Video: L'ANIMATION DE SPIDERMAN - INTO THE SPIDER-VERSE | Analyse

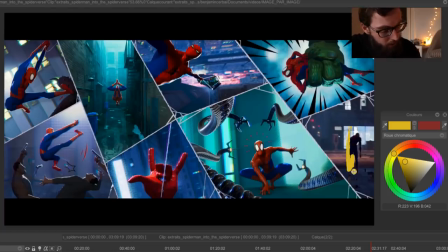[15:31]
et ensuite chacun va ajouter une image comme ça mais on est vraiment guidé un petit peu comme ça quoi tout le long donc il y a cette forme de vague qui en termes de composition est vachement intéressante en termes de dynamisme de montage parce qu'on sait exactement où regarder et quand regarder
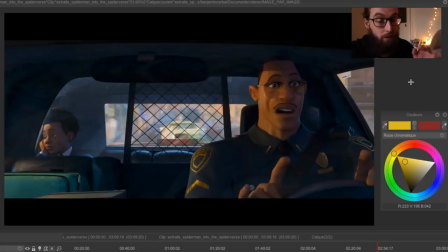[15:45]
et c'est l'un des points qui est fondamental en animation comme dans n'importe quelle autre chose où il y a des mises en scène c'est le fait de mettre dans l'image des choses qui ont du sens et qui justement apportent à l'histoire typiquement ici on a le personnage du père flic ici le personnage du garçon qui est beaucoup plus petit à l'arrière qui est isolé par une vitre et surtout où entre eux,
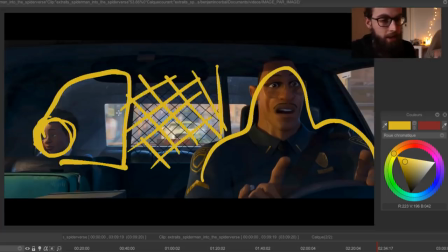[16:01]
il y a une sorte de barrière comme ça, il y a quelque chose qui est d'une forme de prison. Donc les deux sont séparés par ça, et c'est des éléments qui ne sont pas mis là au hasard. C'est vraiment des choses qui sont là pour appuyer le propos, à savoir qu'il y a une distance entre le père et son fils, et qu'il y a une barrière qu'il va falloir surpasser, qu'il va falloir franchir.
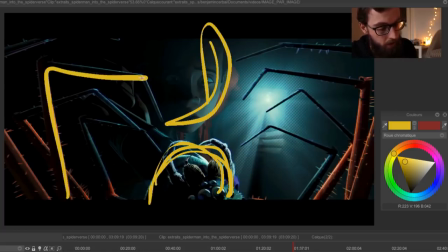[16:18]
Ici aussi, par exemple, on a l'araignée radioactive qui est là, le personnage qui est complètement dans l'ombre, et tout le reste qui est très très anguleux, mais qui pointe quand même vers notre personnage.
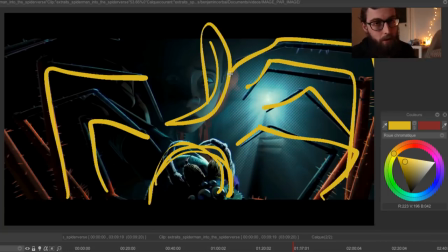[16:27]
Et c'est vraiment un truc qui m'a marqué en regardant le film, C'est cet aspect composition, mise en scène J'avais l'impression que chaque plan était vraiment calibré au millimètre Pour que je regarde exactement là où il faut Et que tout le reste soit signifiant Et après ce qui est
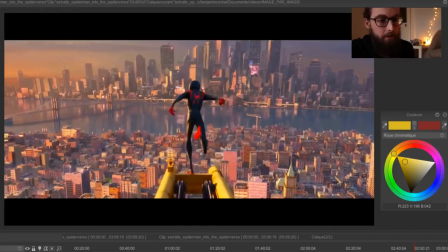[16:37]
vraiment cool aussi tout simplement C'est juste de voir Spider-Man se lancer comme ça d'un toit
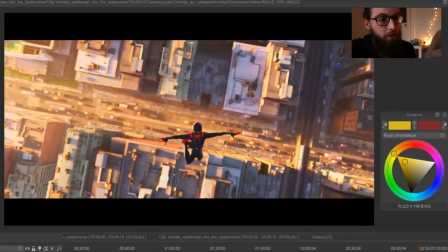[16:43]
Et juste tomber comme ça Et voltiger de partout et tout Là pour le coup je ne l'ai pas vu en 3D ce film là Je l'ai vu en version 2D
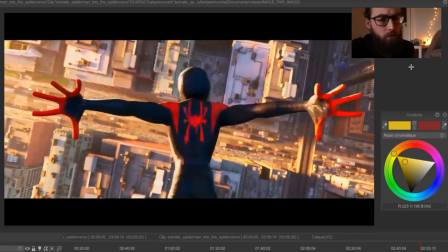[16:50]
Mais ça doit être vraiment impressionnant dans la version 3D Parce que je crois qu'il est en 3D aussi Enfin ça m'étonnerait qu'il ne soit pas en 3D Vu tout ce qui se passe à l'intérieur et vu les possibilités qu'il y a en termes de 3D stéréoscopique et de
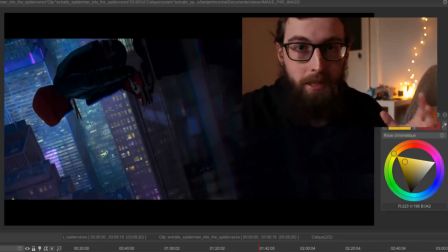[16:59]
relief. Pour résumer tout ça, Spider-Man Into the Multiverse est un film qui m'a vraiment beaucoup plu en tant que film, en tant qu'histoire, en tant qu'aussi d'objet visuel parce que c'était vraiment impressionnant et intéressant à décortiquer ici. J'espère que ce nouveau format image par image vous a plu. C'est quelque chose que je vais développer dans l'année qui vient justement où je vais parler différentes séquences de différents films sous différents principes, donc de design, de composition, de mise en scène, d'animation en elle-même pour comprendre un peu comment tout ça se construit. Donc dites-moi en commentaire ce que vous en avez pensé de ce format si ça vous a plu. A le partager autour de vous si ça vous intéresse d'avoir plus de contenu comme ça en français sur l'animation Je me suis inspiré de différentes chaînes, notamment de Howard Wimpshurst dont j'ai parlé au début Qui fait des analyses sur différents animés et films d'animation Donc je vous invite à aller voir sa chaîne, c'est intéressant aussi Et je le remercie au passage pour m'avoir donné un petit peu la motivation de faire ce genre de format moi aussi Et aussi, indiquez-moi en commentaire si vous avez des séquences d'animation que vous aimeriez décortiquer dans de prochaines vidéos L'idée c'est vraiment de trouver des scènes qui vous sont marquées et vous avez envie de savoir comment tout ça a été construit Je vous dis à très bientôt pour une prochaine vidéo et d'ici là, comme d'habitude, créez vos images et racontez vos histoires.